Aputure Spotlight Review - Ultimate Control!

You've got the light bridge system, you've got the cinema reflected light system. there's different manufacturers making these different reflectors that have different levels of diffusion which is all very fun and nice but they're expensive so we're going to try and do something similar today using the the humble hobby mirror so we picked up a couple of these thanks to my buddy Chris for bringing these over and for filming me right now you're awesome buddy and we're going to go ahead and try to light a little tabletop scene here using just one light source but having multiple different sources that actually hit what we're lighting so that's the goal first though we actually need something to light we've got a nice glass of wine for people to enjoy and some irresistible crackers and fruit okay so now i've got a couple of mirrors already placed ready for us to use we're going to turn on the 300d with the spotlight mount on it we're using the 19 degree lens and then we're going to try and position these mirrors so that we can light
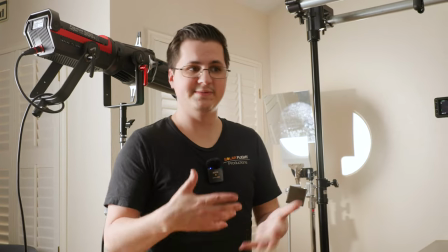this scene and make it look like natural You know morning daylight coming through a window or something.
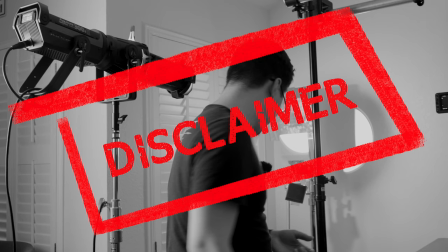Hey editor Garrett here Just dropping in real quick to let you know this was the first time we'd ever tried this We are working on improving this technique to where we can talk about it This is not the best example of this, but it's an idea that you can go and research. Okay back to the show So first we'll start with our main mirror And so I'm just gonna loosen this grip head and we'll just move that in and there we go now we've got
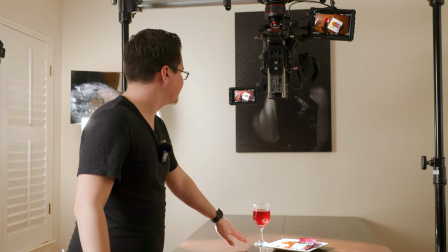our main source of light so here we've got a very natural source of light it's hard light which is you know how the sun actually feels
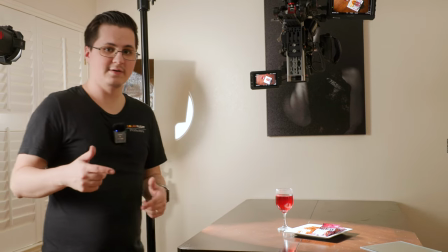and um what we can do now is add an extra mirror that will add an accent light so we want to highlight the glass just a little
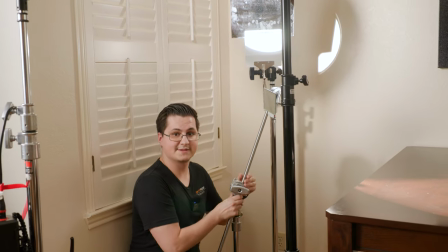bit more we'll grab our second mirror here that i've uh just taped to this gobo head because we're too cheap to buy the baby pins and
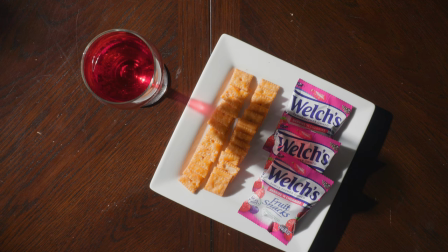we're going to move that up into our stream of light and so there we're catching it and now we can just maneuver that until we're hitting right
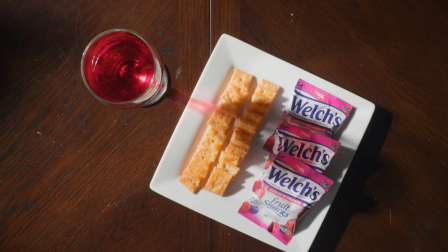on the glass and then tighten that down so there you have it that is an extra little bit of light that's just hitting the glass now we have two separate light sources that are both coming from just this one light right here and it feels very natural and like it's being reflected around in the morning so an interesting little system you can use now you could try to add you know different coverings to this to diffuse it in different ways we might make a video on that later but for right now this is just the basic idea of how this system could work and the kind of things you could do if you get a little creative now i've been using the spotlight mount primarily to spruce up the backgrounds in interview setups here
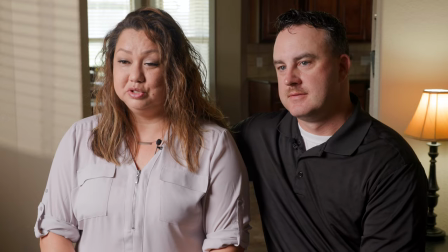i created a slice of light across the cabinets in the back in this shot i wanted to give motivation to my key light so i
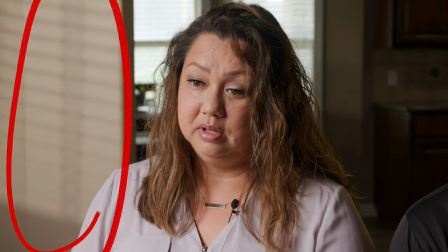used the window gobo to make it seem as though a window was on the left of frame even though the only thing over
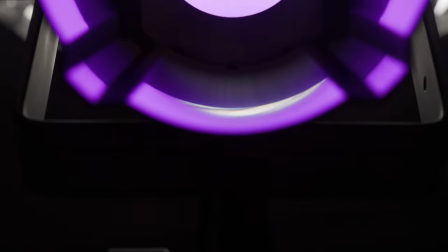there was a tv You can very easily swap from one look to another with a spotlight mount.
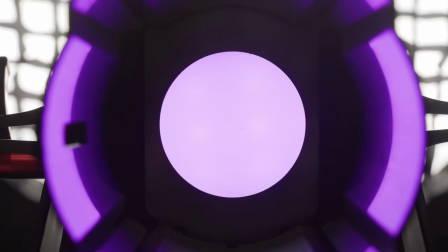And because the cutters and the gobos are built in,
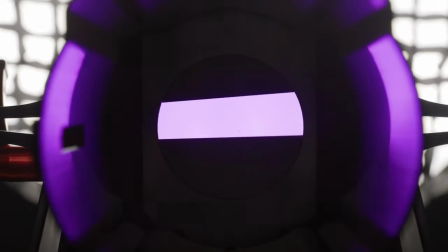you can do it all with one stand instead of setting up cookies or flags in front of the light with another C-stand or whatever you have on hand. Now those extra gobos may seem a little cheesy and strange, but most gobos are meant to play out of focus.
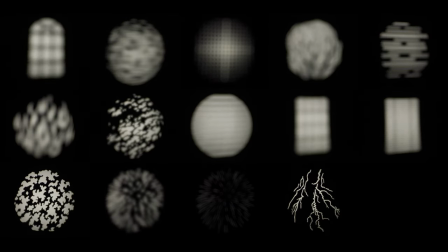So real quick, here's a look at all these gobos across the focus range of the spotlight.
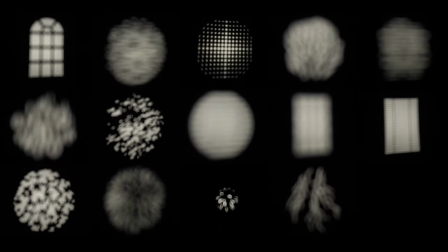Some of these, like the fireworks gobo, can be used in tandem with the built-in lighting effects for some stylized looks.
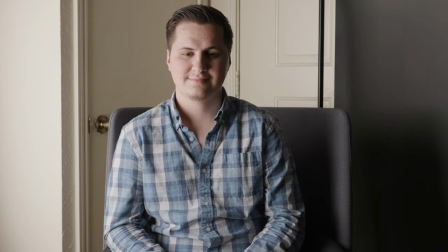In some situations, you may not have enough room to set up a softbox or something like that,
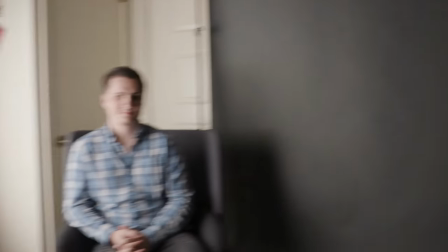so you can use a bounce board and the spotlight to create a large, softer source in a tight corner.
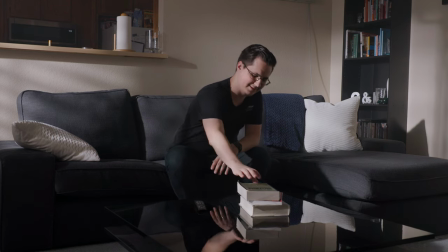Maybe you need your character to experience some divine intervention. Use the spotlight mount instead of a voice actor and you'll never have to pay royalties.
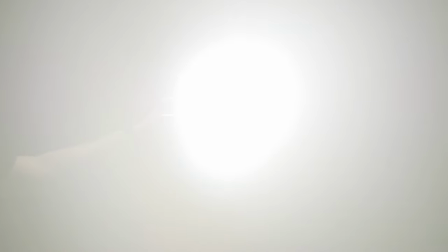Oh, and you can use it as a spotlight. Did we forget to mention that? So it increases output, it throws light a heck of a long way, way, and you can use it to anchor a small boat.
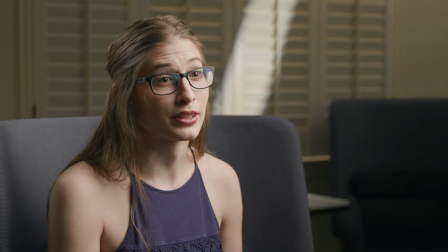I've only had it long enough to shoot a few real shoots so far, but it's one of the tools that gets packed every time because there's always something that we can do with it,
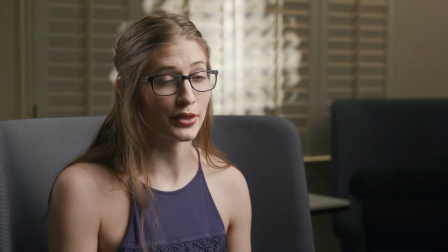and it's normally something we couldn't do with another tool nearly as easily.